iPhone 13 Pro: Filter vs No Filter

Hey guys, Josh here. Welcome back to another video. Today, we're going to take a look at how you can transform your phone footage with just a simple product. Let's get into it. So, in the film industry, there are tons of filters that help you achieve a certain look. One of the most popular being diffusion filters. These filters soften up your image and create a beautiful glow to everything, especially your highlights.
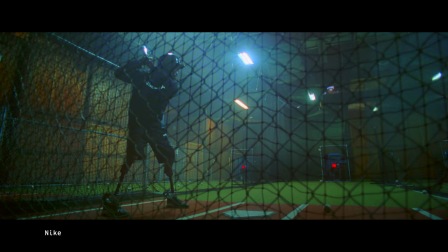(0:19)
In fact, diffusion filters are so popular in the film industry that I guarantee you've seen it being used in a movie, TV show, or commercial in the past week. I actually have one with me. This is the Black Pro Mist filter made by Tiffin.
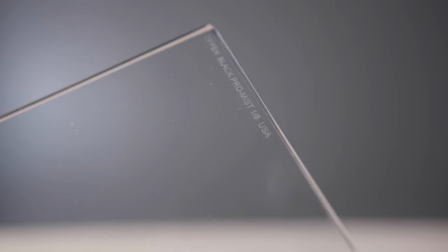(0:32)
And this one is 1 8th strength. Now this filter is so big because it normally would slot into a matte box along with ND filters or any other filters that you might be using. They also make them circular and threaded so you can thread it onto the front of your lens. Now just a quick unscientific demonstration.
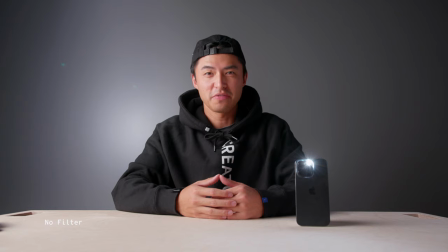(0:48)
Here's what the image looks like without the Black Pro Mist filter on. And here's what it looks like with it on.
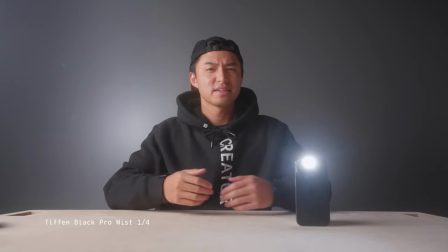(0:54)
And you can see that overall, The image is softer. There's a nice glow to it. It's less contrasty And hopefully there's less texture just in my skin overall.
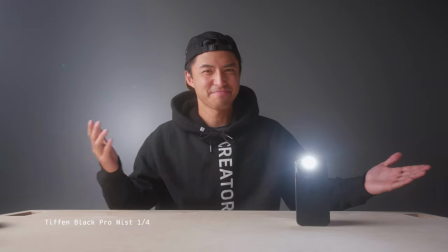(1:02)
But yeah, what do you guys think? Do you think it looks better? I think it looks super cool up until a few years ago I really haven't seen these filters being used anywhere other than larger productions
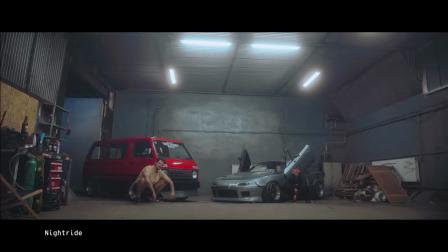(1:12)
But now it seems like youtubers and photographers are starting to catch on and use it in their projects Which is so great to see so today We're gonna be taking a look at moments version of this filter called cine bloom and seeing what sorts of results you can get with a phone
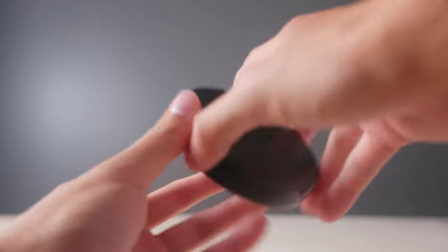(1:29)
So here is the filter. It comes in a protective case and you can choose between three strengths 5, 10 and 20 percent.
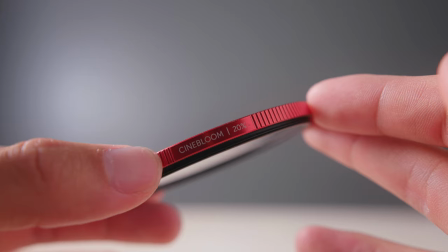(1:37)
I have the 20 percent with me today and the higher the number the more effect it will have on your image. To use the filter on your phone you'll just need to hold it in front of your phone as you're filming or use tape like so.
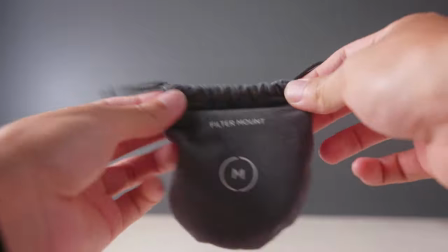(1:51)
I'm just kidding. Moment actually sells a phone filter mount which just clamps onto your phone and is probably better than using tape all you have to do is unscrew this little knob then slot the filter mount in front of your camera assembly and then tighten the screw once you have the mount on there pretty good
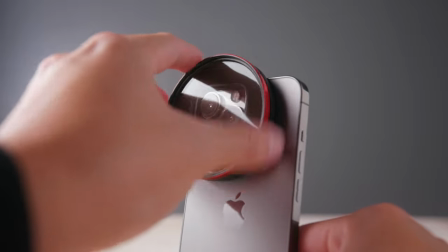(2:08)
you can go ahead and thread in your diffusion filter after that's done you can also thread after that's done you can also thread another filter on top of it I'd totally recommend using a variable ND as if you're shooting video, get your shutter speed down and create that nice motion blur. The one I'm using today is also made by Moment, and it goes from two to five stops.
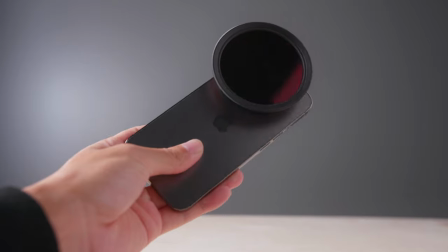(2:33)
All right, with everything attached, here's what your phone will look like, and you can basically start shooting.
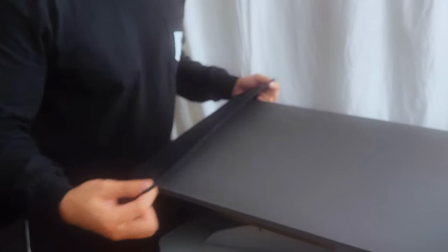(2:37)
So here's a quick video I shot with the Cinebloom filter.
I've always seen clothing as a silent way of speaking to the world.
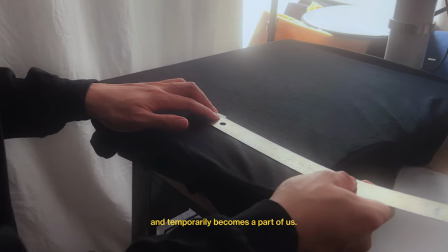(2:46) The fabric touches our skin and temporarily becomes a part of us.
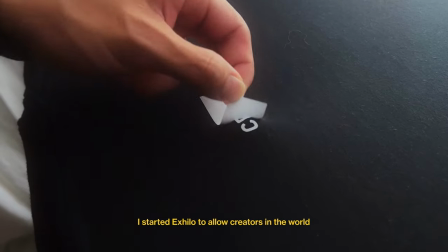(2:51) I started Xhilo to allow creators in the world to proudly express what they're most passionate about.
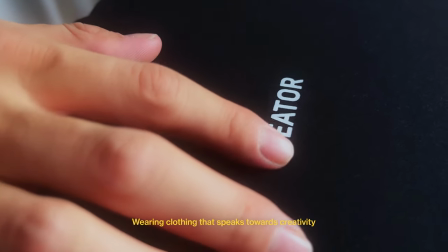(2:57) Wearing clothing that speaks towards creativity affirms my identity as a creator.
Now that was a super short clip, but I hope you guys enjoyed it. The guy in the video is my good friend Curtis, who started a clothing company called Xhilo, made for creators.
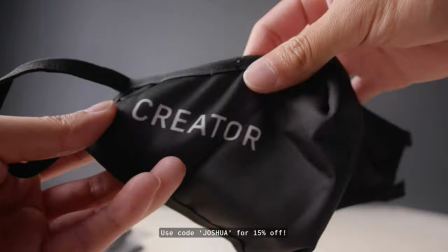(3:13)
I'm actually wearing one of the hoodies right now and it's super comfortable. So if you're interested, make sure to check out his merch in the link below. Anyway, let's talk about the filter. So with the 20% Cinebloom filter, you can see the glow effects coming in really nicely, especially from that bright window.
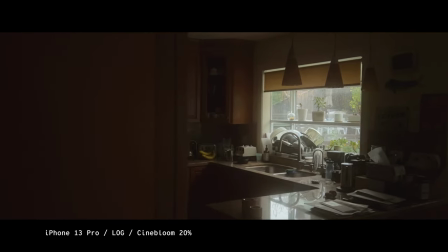(3:27)
The filter definitely helps tone down that digital sharpness that a lot of phones seem to overdo nowadays.
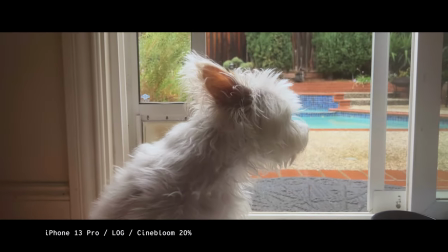(3:32)
And honestly, even still after using this filter, I can see some of that artificial sharpening.
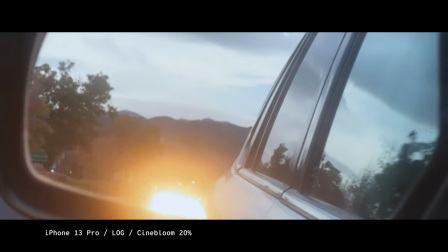(3:37)
So Apple, if you're listening to this,
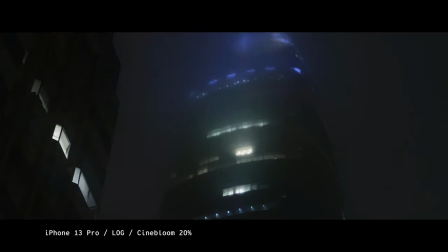(3:39)
it would be so awesome for us filmmakers and pro users to add an option in maybe a future software update to disable that sharpening. But yeah, as far as the look goes, I really, really dig the look.
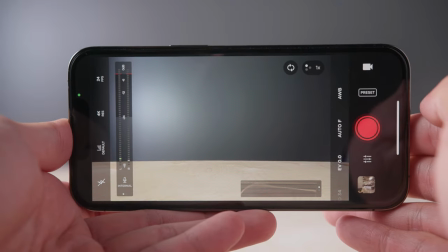(3:49)
I shot everything using the pro camera app by moment Which I definitely recommend checking out if you want to get the most out of your phone camera
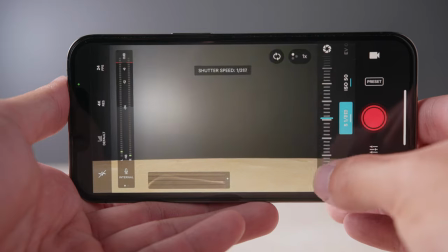(3:56)
The app allowed me to get access to more advanced features such as shutter speed ISO focus white balance as well as tons of other monitoring tools
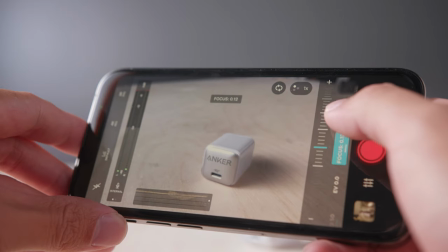(4:04)
Such as waveform peaking clipping and more now personally I really liked the ability to manually focus my shots I feel like phones nowadays
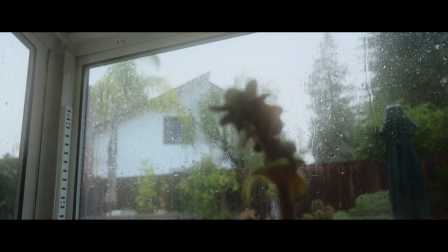(4:12)
are just too good at autofocus and it gives it almost like a robotic feel but having that ability to manually dial in my focus gives it a more natural and
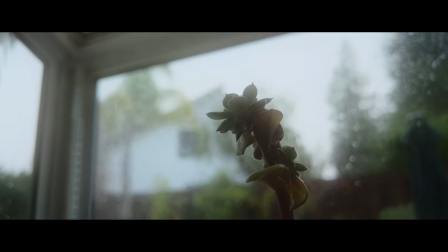(4:21)
human feel to it. Now some things about this filter you definitely don't need to use it in every situation and it's also not going to just magically make your footage beautiful. The fundamentals of cinematography and photography like composition and lighting are still probably the most important skills to have but if you're taking videos or photos
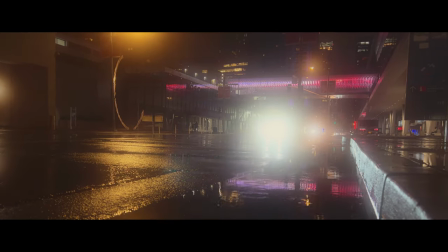(4:38)
just documenting everyday life this filter definitely helps to establish a mood and just makes everything overall softer and more pleasing in my opinion. Now real quick, while I was testing this product, you can imagine that my phone battery was dying pretty quickly since I was using the camera all the time. And I needed a way to charge it quickly, which is where Anker's Nano Pro charger comes in. And they've actually agreed to sponsor this video. So big thank you to Anker for being the first sponsor of this channel.
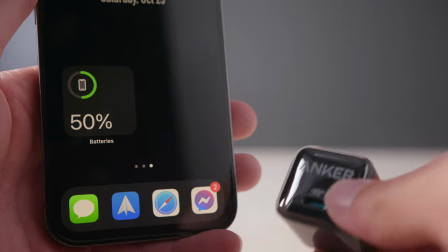(5:04)
The Nano Pro is a 20 watt charger, which will get your phone from zero to 50% in just 26 minutes.
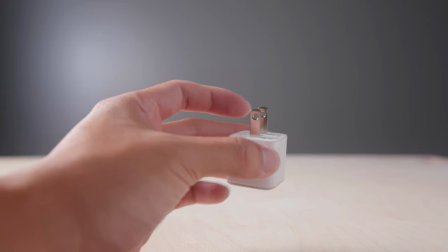(5:10)
Compared to the Apple 20 watt charger, the Nano Pro is way smaller and charges your phone just as fast.
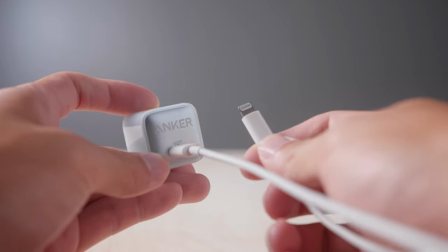(5:16)
This charger also provides continuous temperature monitoring and output control to protect the battery health of your device.
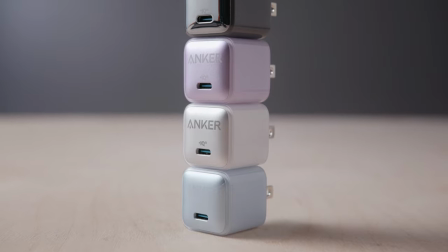(5:23)
They come in four colors. There's blue, white, purple, and this black one, which I gotta say looks really unique with the reflective backing on it.
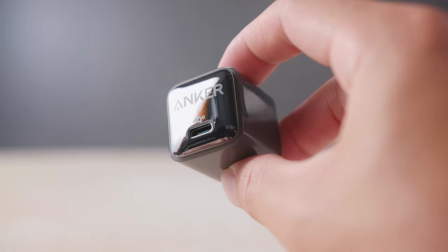(5:33)
I don't think I've ever seen a charger with like this reflective back. My favorite would probably be the white one. I think it just looks really clean and sleek. So yeah, big thank you again to Anchor for sponsoring this video, and I'll make sure to have links down below for where you can pick one up for yourself. Anyway, to wrap up this video, here are my thoughts. I'm super glad that moment is making these filters more approachable to the everyday user.
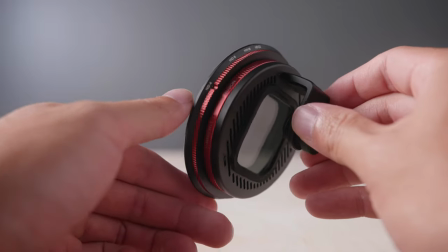(5:54)
Like, you don't have to be a professional cinematographer or photographer to be able to take advantage of tools like these. So, I hope that you learned something new today about these diffusion filters and maybe even get inspired to get out there and create art of your own or tell interesting stories. Thank you for watching and please consider subscribing and liking the video if you like the video. I'll see you guys next time. Peace.